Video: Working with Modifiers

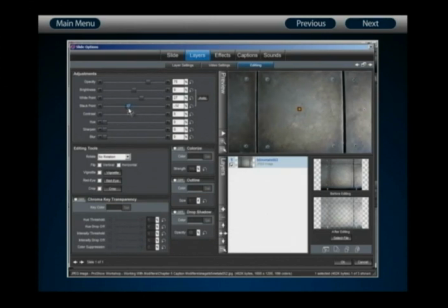[61:55]
I'm going to bring the black point down to further accent those color differences, again down to about 25%, and that's going to bring the texture of my backdrop into view a little bit better.
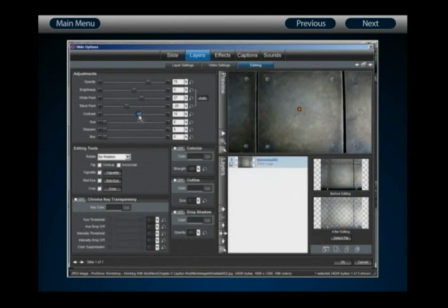[62:08]
Finally, we can increase the contrast a bit just to give it a more blown out appearance, and we'll do that at about 20%. That's now accented and drawn out the interesting visual texture of our background. With this done, we're now ready to configure the caption that will make this whole effect work.
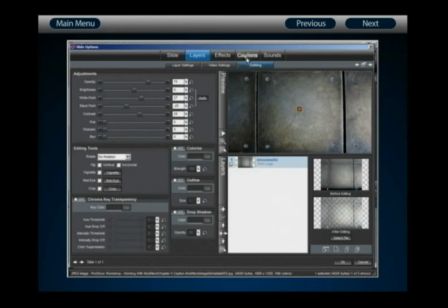[62:27]
Now, what we're going to create here is just a simple studio logo.
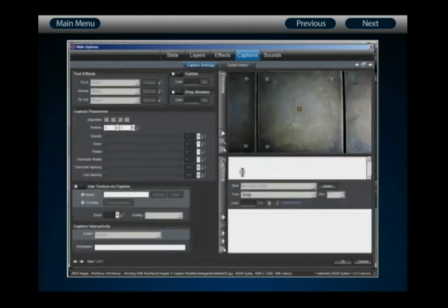[62:31]
To begin, we're going to go to the Caption and Caption Settings tab, where we actually have to start by creating the caption that's going to make this effect work. What we're going to create is a title for Heavy Productions. And then our effect is going to rely on creating a sense of weight and heft to the name of the studio.
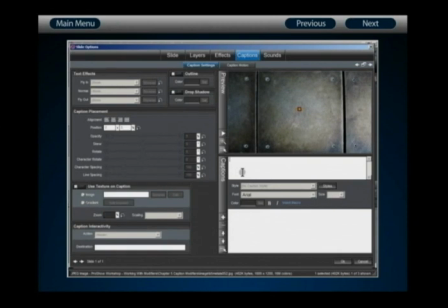[62:50]
So let's begin by creating the studio name first, create a new caption that says Heavy, all in capital letters. With this done, let's start configuring the appearance of this caption. I want to change the font type to Impact.
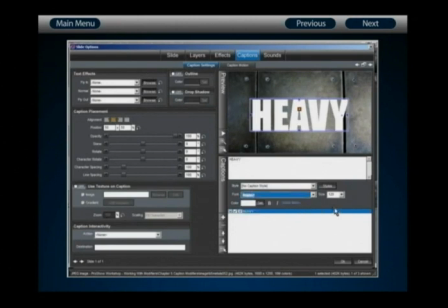[63:07]
This is a caption that should be on just about every Windows installation out there. You should have it as well. And with Impact as the font type chosen, let's reduce the size to 96.
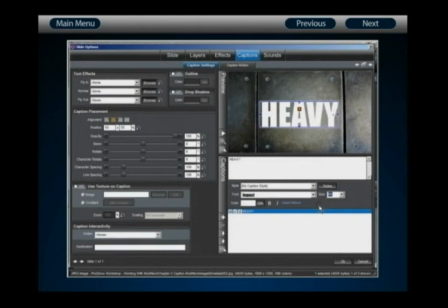[63:21]
With the size reduced, we can leave the color at white. And now, let's add the second caption that's going to make this effect work. So click on Add New Caption, and type in simply Productions.
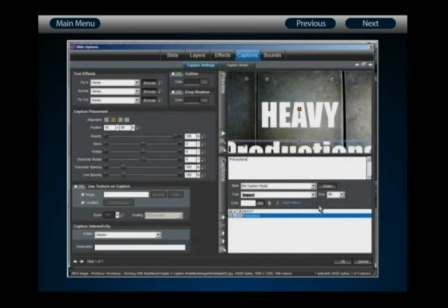[63:36]
Now we're going to change the font size and font type for Productions. I'm going to change this one back to Arial, since it makes an excellent sans serif standby, and I'm going to reduce the font size to about 30.
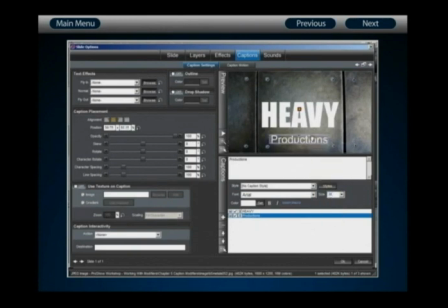[63:50]
And I'll take this, and I'm going to adjust the position of both of these before I go in and begin adding their motion or their effects. Now let's start by selecting Heavy, and for this particular caption I'm going to add a drop shadow to it to give it a greater sense of heft.
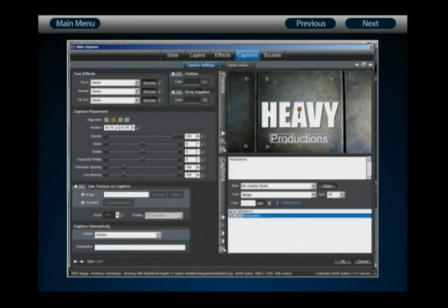[64:07]
And I'm also going to then select Productions and give Productions a black outline, just to make it stand out against the steel. Now I have some contrasting differences between my captions.
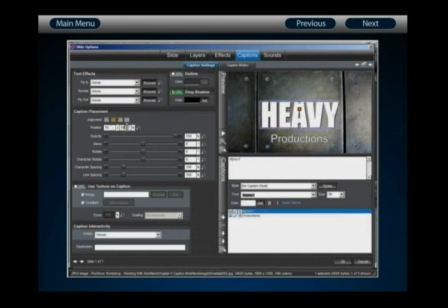[64:20]
With Heavy selected, I'm going to adjust its position so that it appears at 50 by 65. That's going to place it a bit lower on the slide frame. I'm then also going to select Productions, and I want it to appear at 50 by 65 as well.
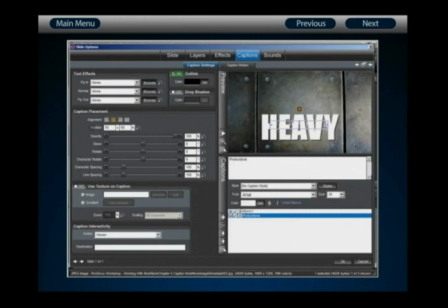[64:41]
Now, what we're going to do here is arrange the appearance of these captions so that heavy will drop in from the top of the slide frame, appear to slam down when it comes to rest, and cause the entire slide to shake with the impact. When it does this, it's going to destroy the productions portion of the caption logo in the process.
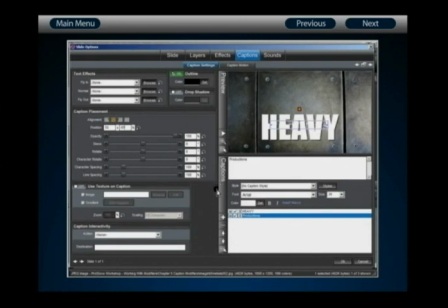[65:01]
And that will be our way of conveying that visual sense of weight to the overall effect. So with our captions now created and positioned, we're ready to go in and configure the motion and the modifier that's going to make this effect work.
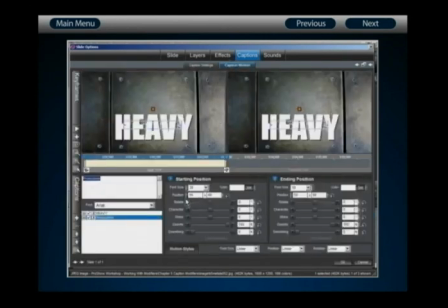[65:16]
Let's move on to the Caption Motion tab. Now I want to begin by simply configuring Heavy. Since this is going to be the primary visual element of our introduction slide, we want this to have all of its configurations set up and ready to go.
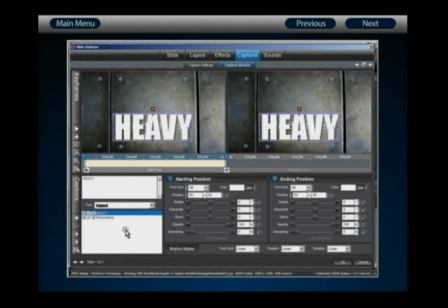[65:33]
Now, I don't want Heavy to appear right at the beginning of the slide. I want it to abruptly drop into place about 1 second after the slide is started. So I'm going to adjust keyframe 1 all the way up to 1 second. If you want to be precise, remember that you can right-click on the keyframe and then choose Set Time.
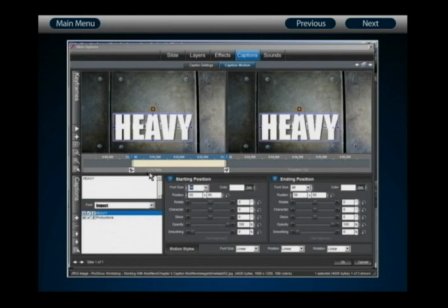[65:53]
With this done, I now need to make it look as if Heavy is going to drop in from the top of the slide very, very quickly and come to rest.